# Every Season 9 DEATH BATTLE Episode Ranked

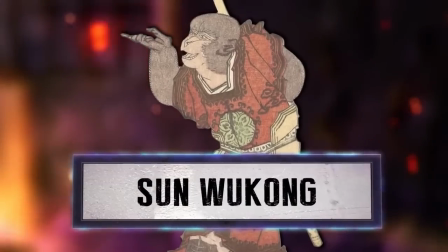[32:58]
The best part is that I'm told the only part of the community I was in at the time was the only part being particularly dire about it, and that everyone else was relatively chill.
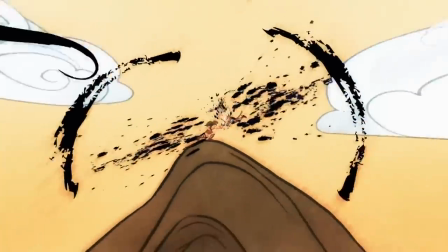[33:06]
Woo, I love it here. This hasn't affected my opinion on the episode, by the way, it's just made me way less enthused to talk about it, because otherwise I really love this one.
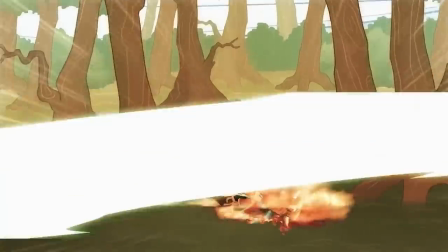[33:14]
Well, mostly. It does still have one major problem I had before.
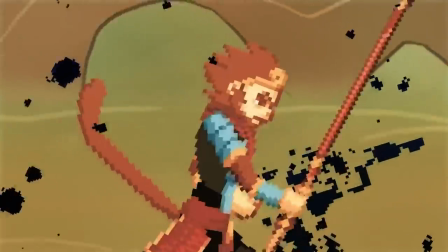[33:18]
Last year I said the death was a very mixed bag for me, but the more time I've had to sit with this one, the more I've realised that this is my least favourite ending of the season.
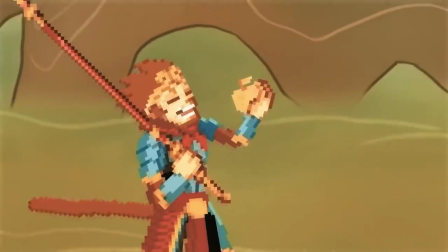[33:26]
It's visually cool and Hero's Journey remains a great track to the very end,
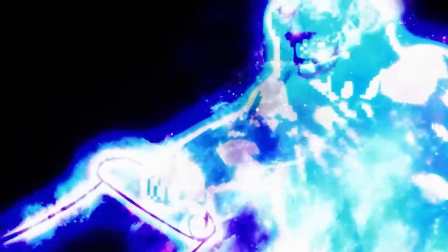[33:30]
but the constellations getting involved at all feels completely antithetical to the point of wanting to use these characters before their godly ascensions,
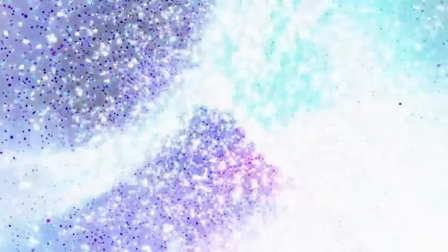[33:37]
and even the visuals can't stay a consistent positive,
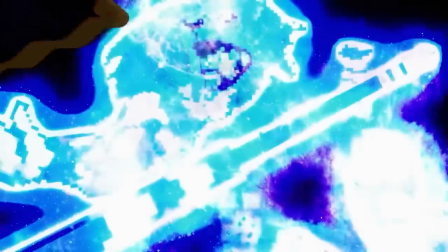[33:39]
because the constellation is way too saturated for me to be able to tell what it is in the single second I have to look at it before the narrator spoils the outcome.
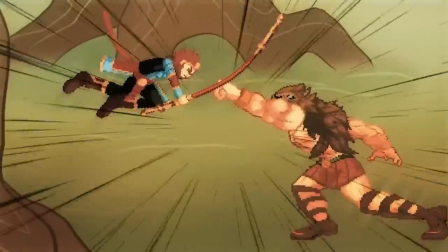[33:48]
The final clash between their earthbound selves also feels really small scale for who these fighters are,
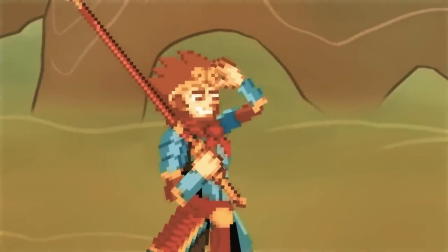[33:52]
then Wukong recaps exactly what just happened in a line that feels like it was pulled straight out of Lex vs Doom.
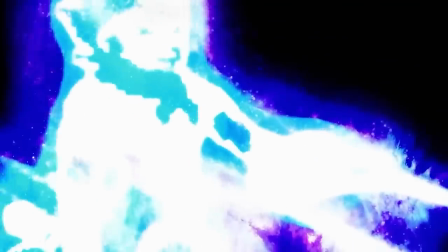[33:58]
Wonderful. I still stand by the fixes I brought up before. If you absolutely have to include the constellations, then cut from their clash back to the fight on the scroll,
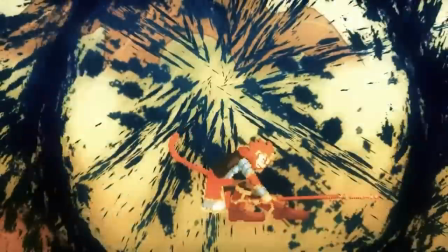[34:06]
change the narrator's line to the one to emerge victorious was the monkey king, and sync up him saying Wukong's name to just after the result of the clash is shown.
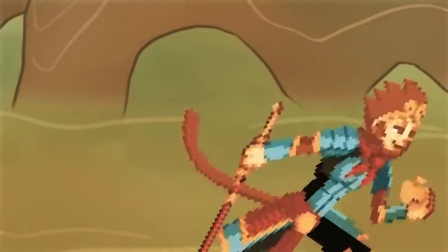[34:14]
Then you zoom out and show his constellation in a victory pose as his earthbound self leaves. I don't know what's more frustrating, this ending being as flawed as it is, or that it drags down what is otherwise one of the most unique and immersive death battles they have ever made.
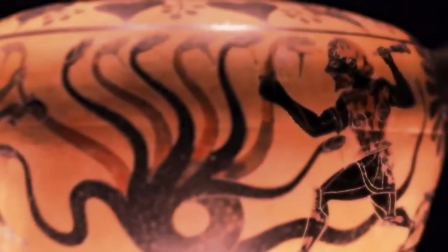[34:26]
There have been plenty of references to mythology throughout previous death battles,
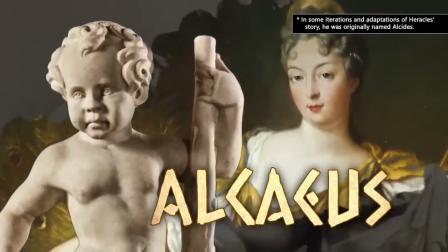[34:29]
but this is the first time the medium has had combatants representing it, and it made for such a fun learning experience in the analysis.
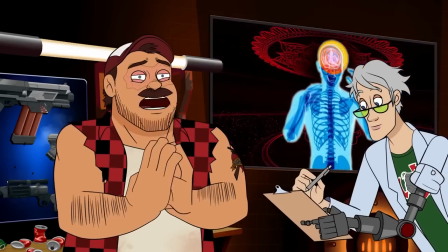[34:36]
Could have done with some of the Goku references being cut and I didn't find the cutaway in Wukong's analysis that funny, but otherwise this managed to capture my attention through both rundowns.
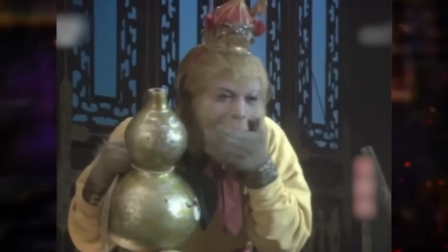[34:44]
I loved learning about Herc's labors, Wukong's cellulist antics, and both of their redemptions.
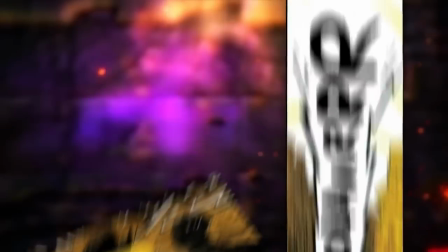[34:48]
Wukong had so many interesting powers to talk about, the way Herc's arsenal is interwoven with his accomplishments is really well done.
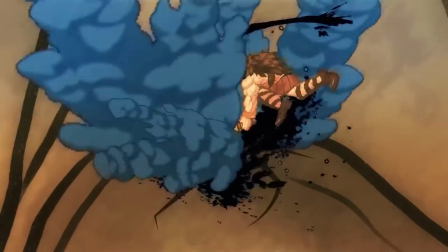[34:54]
It's overall a great pair of analyses, and the fight is, again, one of the most unique ones we've ever gotten.
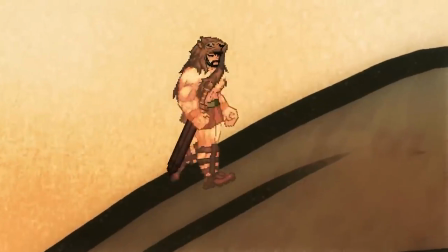[35:01]
I love the art direction here, with Herc's initial introduction being in the same style as ancient Greek art, and this filter they have over all the sprites giving them a lot more texture like an old paper scroll,
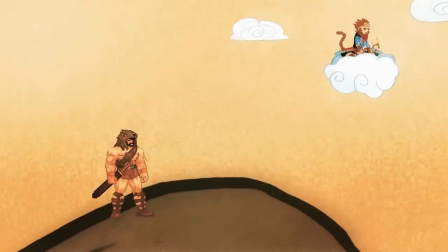[35:10]
the kind that acts as the backdrop for this fight. It stands out a lot as the only background this season that isn't a high resolution 3D render,
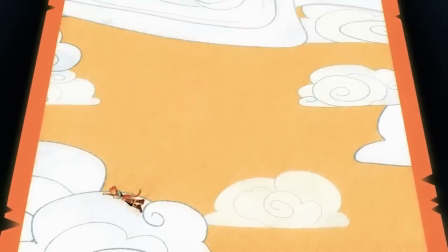[35:16]
and the way they interact with it, having it unfurl when Wukong bounces off it and later falls into the forest,
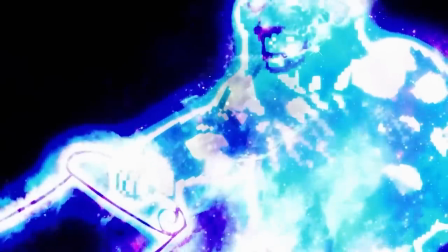[35:21]
and the reveal that the godly figures are holding onto it is so cool. I love the inky effects as well.
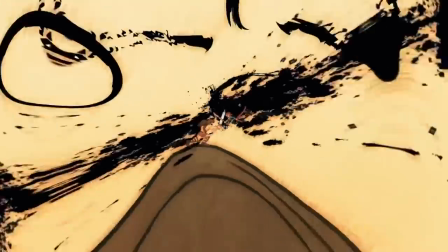[35:27]
They apparently took inspiration from Street Fighter, not Okami like I initially thought, but they fit this perfectly.
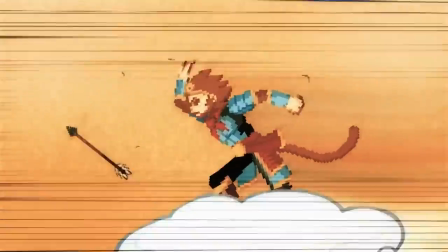[35:33]
The action is pretty well choreographed. Them hopping around the mountain is fun, Wukong uses his cloning mainly to just piss about with Herc and do a little trolling,
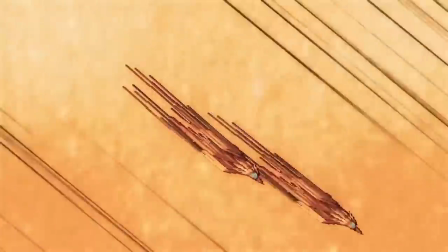[35:40]
which I'm told is accurate to what he's like, and I like that he wraps around him as snakes to reference something in one of Herc's stories that I'm not even going
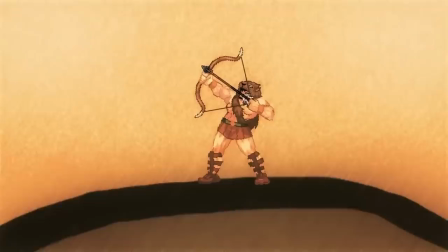[35:46]
to pretend to know what the context of it is. I like that Herc gets to use a lot of strategy, bringing out the arrows when Wukong's too far away and the Cortalis when he's surrounded.
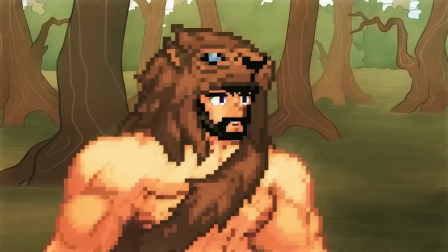[35:53]
I still love the Hydra joke, that's one of the funniest things in the season to me, and the shot of the giant staff crushing Heracles,
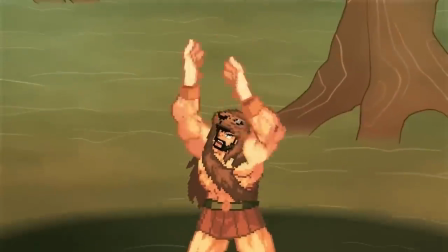[35:59]
even making the scroll wobble, before he picks it back up and tosses it is awesome. The voice acting's solid.
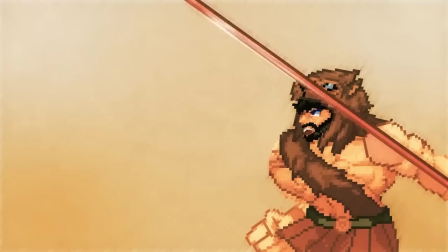[36:04]
Blythe Malin does an alright job with Herc. I wish they'd gone further with his anger and moved the I am Heracles line to somewhere it makes more sense to have, but the lines are delivered well.
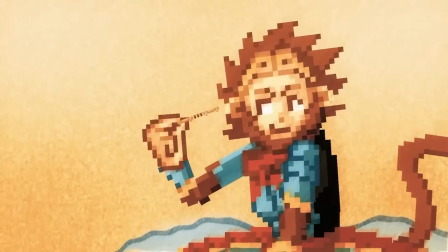[36:13]
I especially like the fed up sounding delivery on the Hydra line, and Alex Mai is clearly having a blast with Wukong who's also made to sound like he's having the time of his life in the fight.
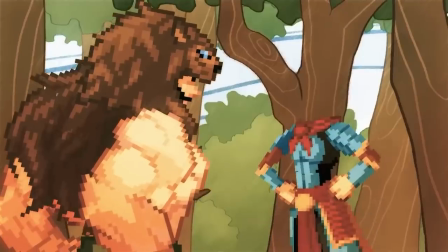[36:21]
He's not dominating Herc or anything, but the difference in their attitudes is shown quite well.
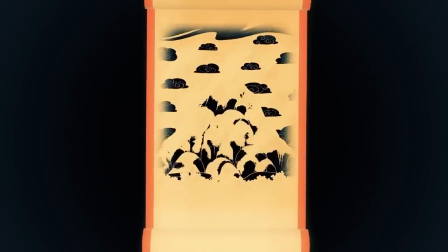[36:24]
The real star here though is Christian Young narrating the battle, making it even more immersive and adding to the feeling that it's the recounting of a clash of legends from generations ago.
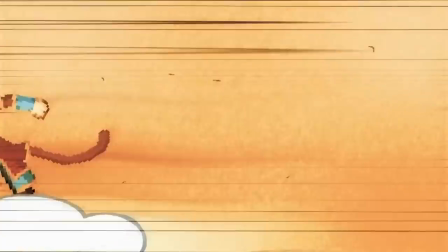[36:33]
So as much as I'm tired of hearing about this episode whenever it gets brought up, I still love it a lot.
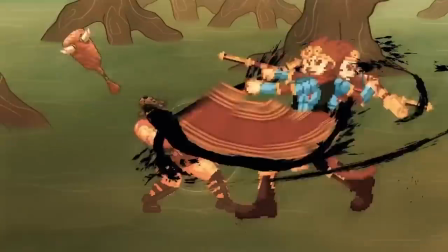[36:37]
The unique direction and tone coupled with all the other strong aspects I just brought up managed to hook me from beginning to end.
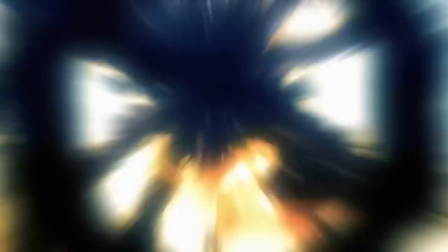[36:43]
It's only let down by the weak ending. If that ending was good or at least passable then I might have been able to rank this higher,
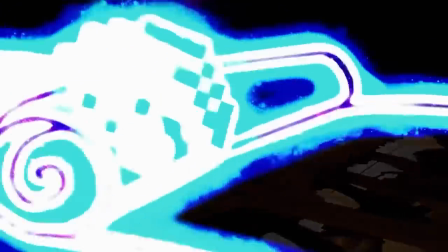[36:49]
but the craziest part is that I'm not sure by how much, if even at all,
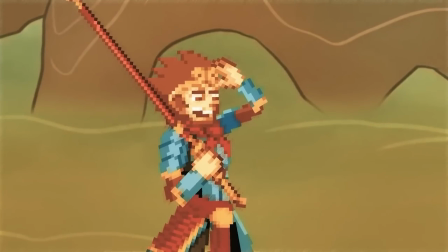[36:54]
because the rest of the episodes I've yet to talk about are that good. Let's talk about them then, shall we?
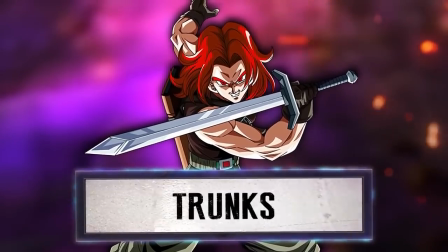[37:02]
Wow, I did not give Trunks vs Silver its due credit initially. Oh, I'd give it a 7 out of 10.